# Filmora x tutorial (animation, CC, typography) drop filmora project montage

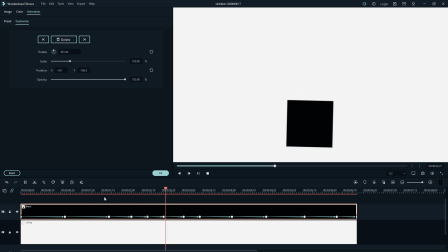You ask me what's happening, I'm claiming that love game. Bang, let's catch a shooting star in the sky.
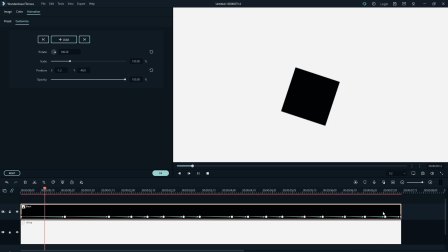That's what we got.
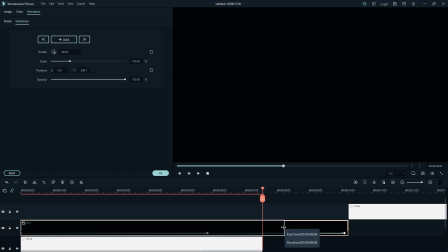Here is another life hack, for you sometimes you need to make a slow animation, but you have limited space because you need to change the frame.
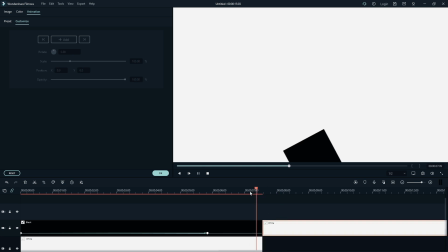If you want to make a smooth animation, but you need to change the frame,
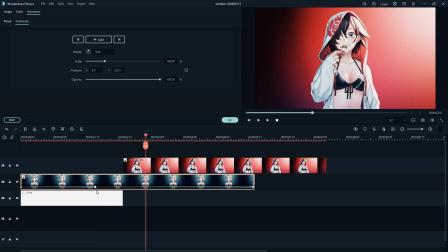then hide the fragment by changing the frame from the top, the animation will be slowed down and the frame will change, and if it does not come out, you can make the animation, you can cut the layer leaving the keys in place, the animation remains the same.
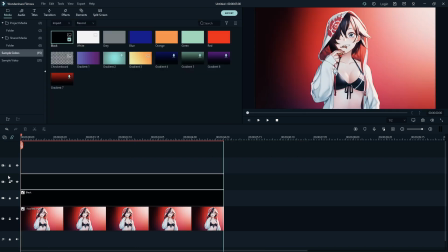I will also show you how to animate black borders. Hide black layers, then put the keys back, and pull out each layer as much as we need.
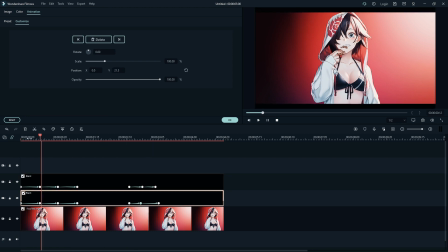Then we do a smooth animation as I showed earlier, and this is what we get. Okay, let's continue the tutorial.
I got something to lose.
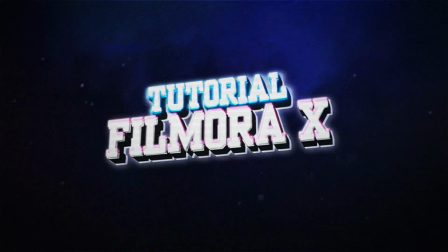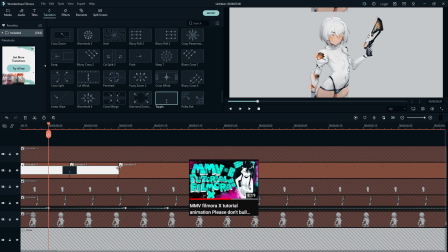Next I animated the eyes. I already showed how to do it, so let's skip this moment.
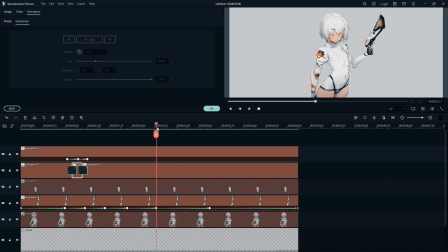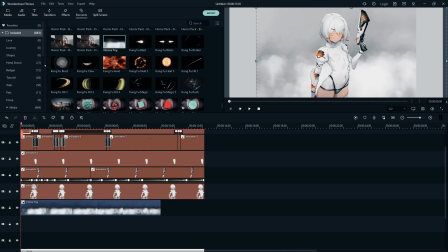I added a bright gray color to the background, added fog, and made it more transparent.
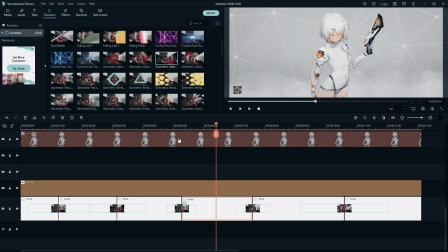Then I cropped the background and made segments with a darker background so that the effects were clearly visible and the transitions worked beautifully. For the dynamics, I added geometrics transitions to the background, and on the dark layer I added a geometrical effect.
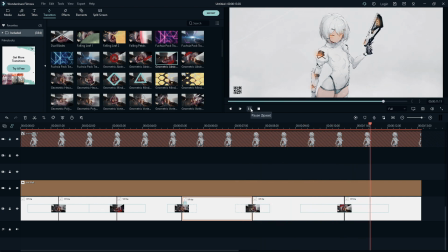All this can be found in the Filmora effect pack in my Discord server. Then I went to search for text in Google.
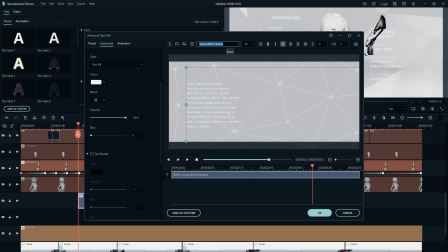I found a description of this weapon and added text to the video. I will give advice: do not use logos or close-up texts.
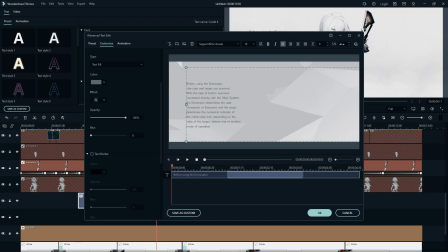An approach is needed so that it does not spoil the visual. Increased the distance between letters and animated the text.
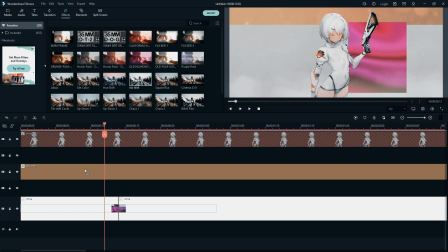Added two more sections with text animated step-by-step appearance. From the back of the character I put a gray effect so that all the effects from the back were gray.
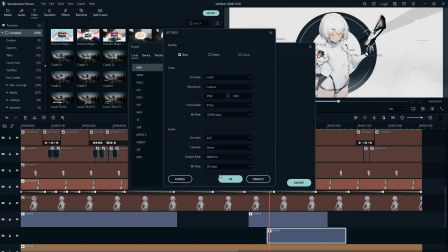And added a grain effect for beauty. Here you can already render at 60 FPS. I suggest adding these effects to your favorites. And now I will show you how to make color correction for video.
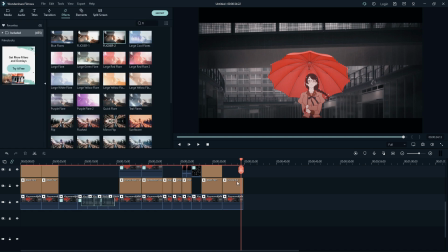If the video has very pungent colors or you want to see the full result of the effects, you need to apply a gray effect and lower the values to slightly lower the color.
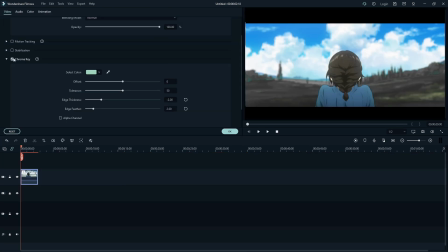Every effect you have will be better displayed. You can remove any color using the green screen.
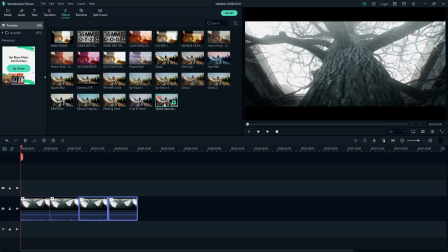You can set the same effect twice or mix.
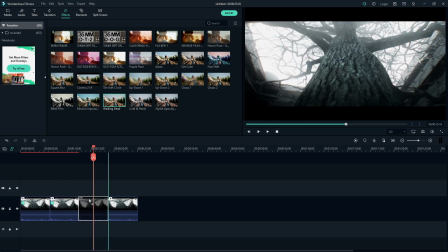So experiment.
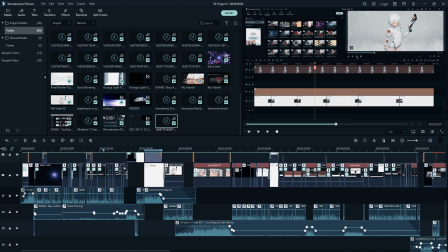This is how this lesson looks on the video track. I hope you appreciate my efforts. I translated the script into English and I had to voice each sentence.
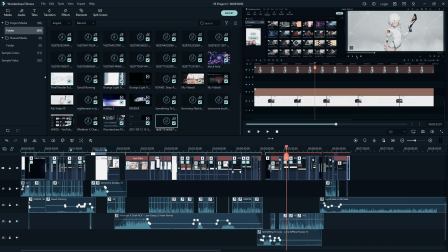There were also several difficult projects behind the scenes that served to create this project.
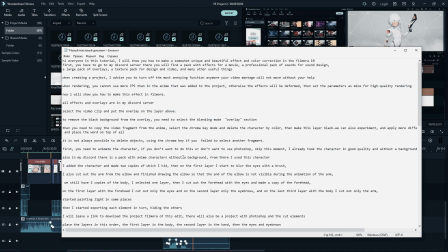And yes, I don't get money, not from YouTube, not from Filmora. I do it for you. I'm very glad that I have people who watch my videos.